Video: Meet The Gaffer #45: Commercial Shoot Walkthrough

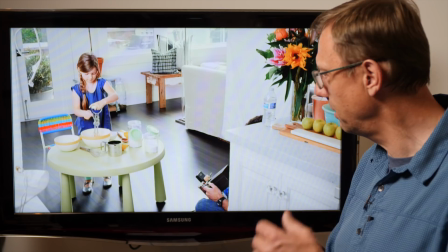That's, you know, that's good handling. That's good parenting, whatever. She was wonderful.
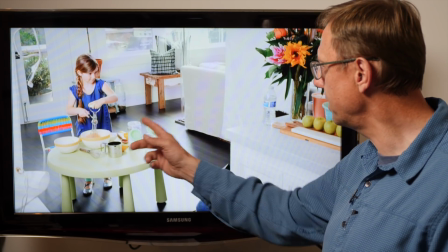She's getting direction here, and
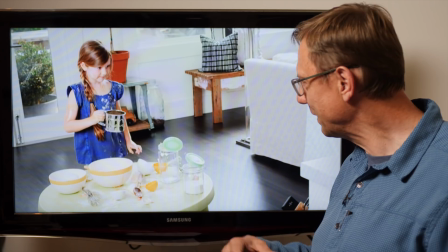they're asking her to do her motions and her actions larger.
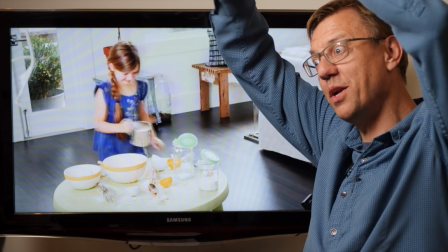So she's you know, first just doing it down here, and then she's doing it up here, and she's starting to get it more on her.
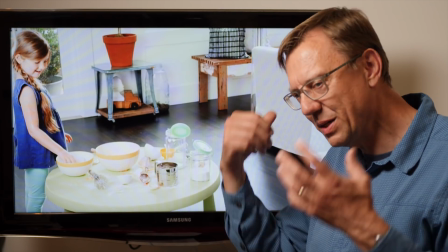After a while, you know, the makeup folks put it on her hair, and now she's getting the egg.
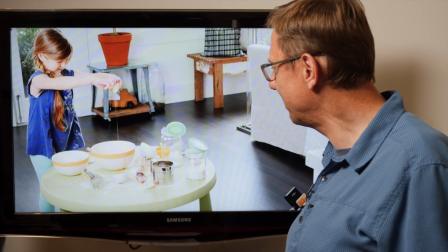So things start getting more interesting,
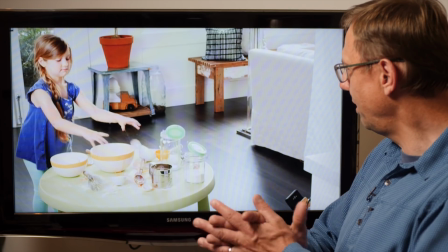and soon here we'll bring in another character.
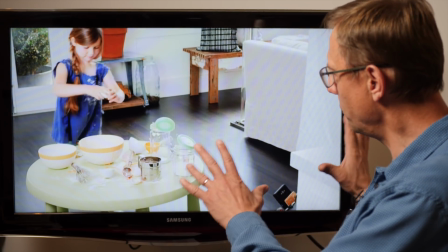But this is what, you know, Mom will come upon, and that's the shot we got, the first shot.
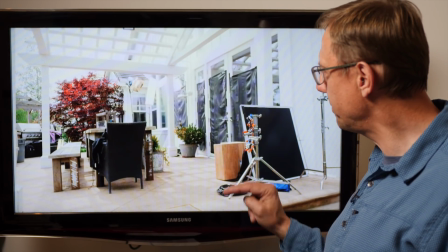So now we're at Mom's point of view. This is outside, so you see the Roscoe scrim.
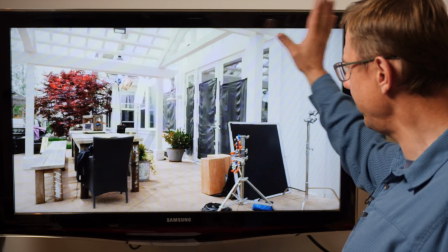We reused it from the other window and then added to it. And then we've got the M18.
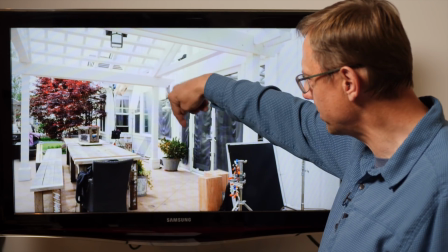That's coming as the scratch.
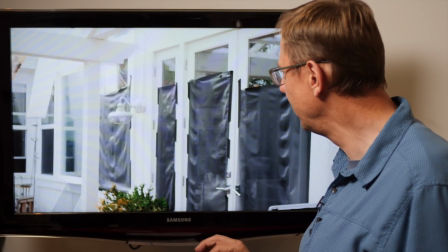It's going through a, you know, like an opal there, just a little softener, because it was a bit much coming through.
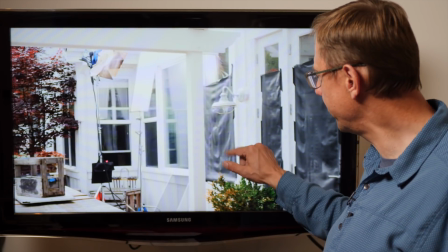And then we had to, you know, so we don't get the moire, we had to pull the screen out of this window.
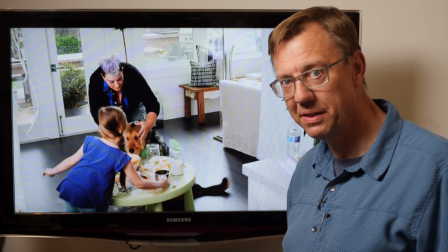Now, bring in the dog. So, you know, make it a little more interesting.
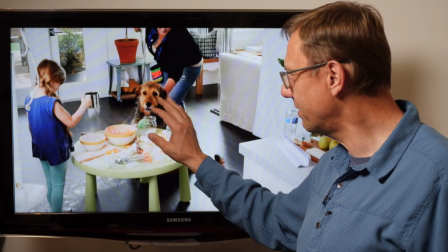And, you know, they're using food stuff that's dog friendly, so everything's cool.
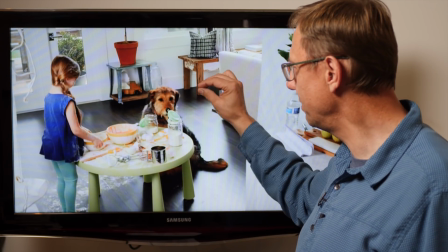And the handlers are close at hand, and, you know, one from camera, one a little off.
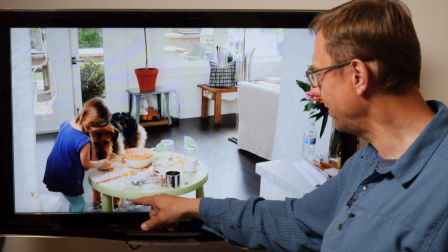But they started getting a little, they mix it up. They start getting stuff on the floor.
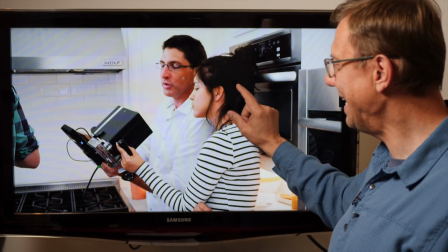We've got the editor on set. That's great too,
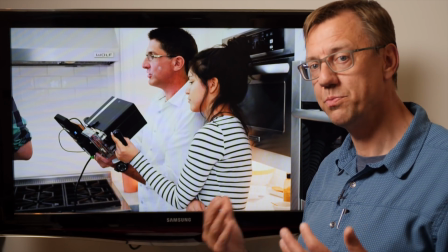because now you've got your your post is going to go that much more smoothly because your editor is buying off on your takes.
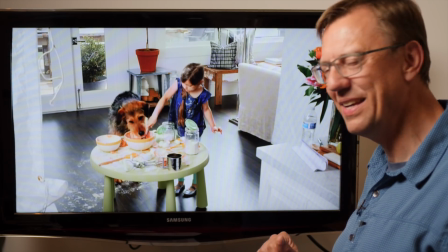She was a little leery of the dog at first because it was a large dog, but they made friends and got it going, and they made a good pair.
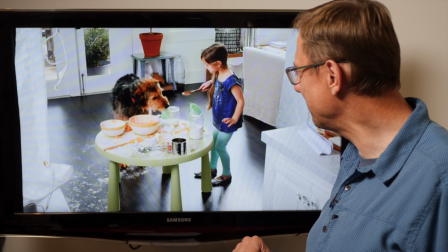So yeah, having lots of fun. Dog likes the food,
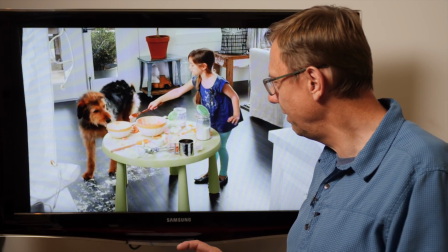and now we're going to bring Mom in and see over the shoulder on Mom.
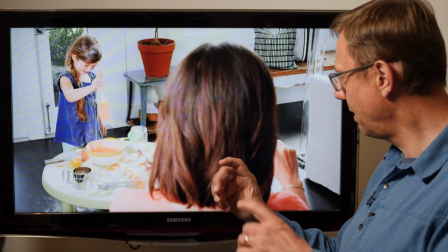And so Mom's holding the camera as though she's taking the picture.
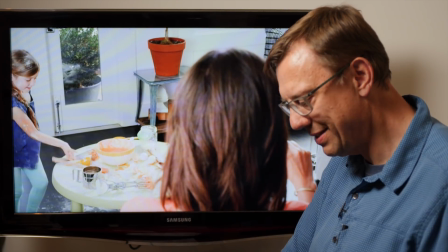We just gave her a little elbow rest, but she has to bring the camera up into frame,
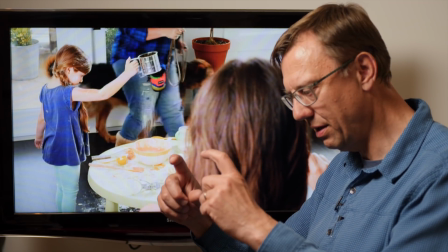and so we couldn't fix it in one place.
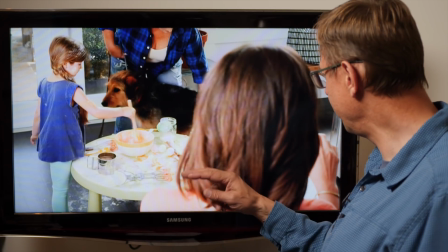So in a minute here, you're going to see we've got some markers on the phone,
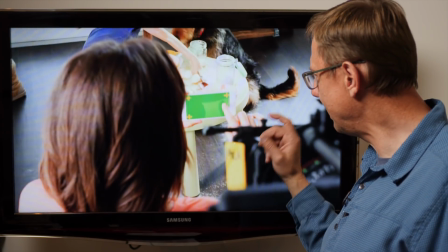and that's green screen, and then that'll just be replaced later on.
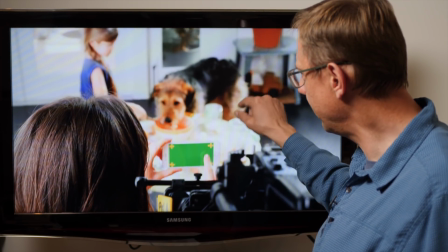So, but we needed to get the dog and child in the background.
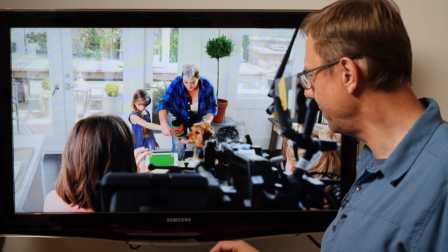They'll pretty much be out of focus. We'll be focused on the phone. This is our over the shoulder, and
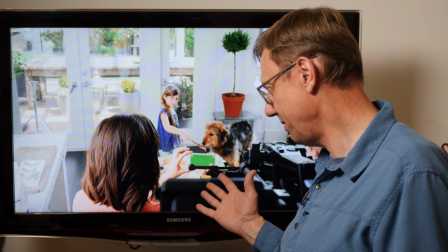and then I think it was lunch after this. So take a break, and we're outside.
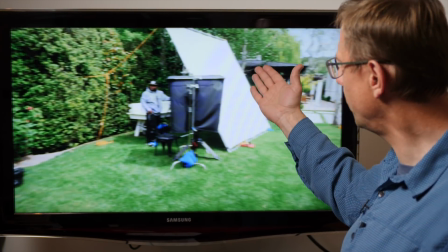So outside, we set up a 12 by Ultra Bounce for our front fill.
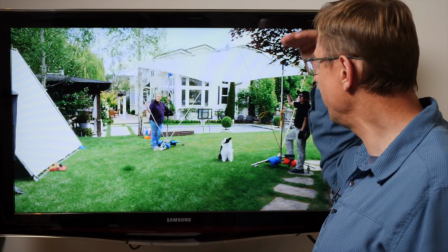Then we've got a
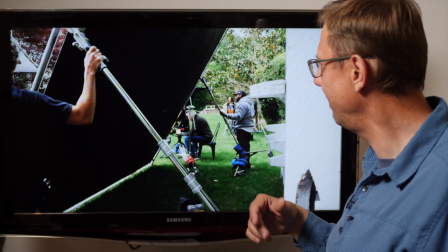half soft frost 12 by overhead, and we didn't get too crazy about this.
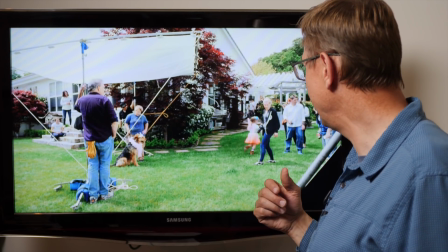We had plenty of sun. The sun did go in and out a little bit, but we weren't too worried about that.
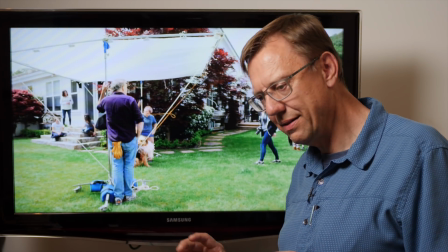Now this is the scene where we've got the girl and the dog.
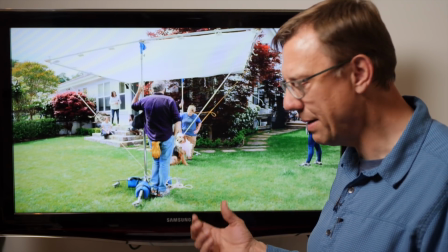They're playing dress up, and so that's going to be another photo opportunity. And we were going here, I believe.
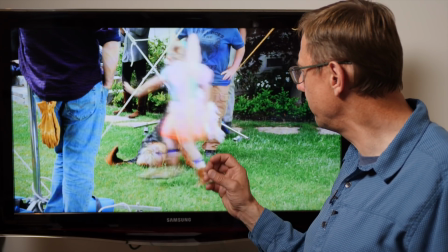I don't even know how this is all going to fit in the final edit, but we were going for that sort of perfect photographic moment of
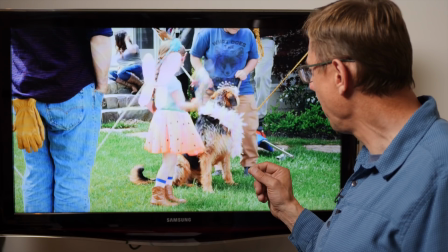a girl and her dog, and it's just a matter of lining that up.
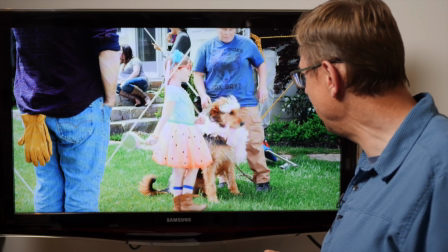Putting stuff on a dog, it takes a bit. They want to get it off, but you know what?
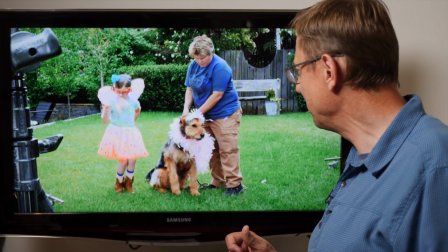It played along, and we got our shots.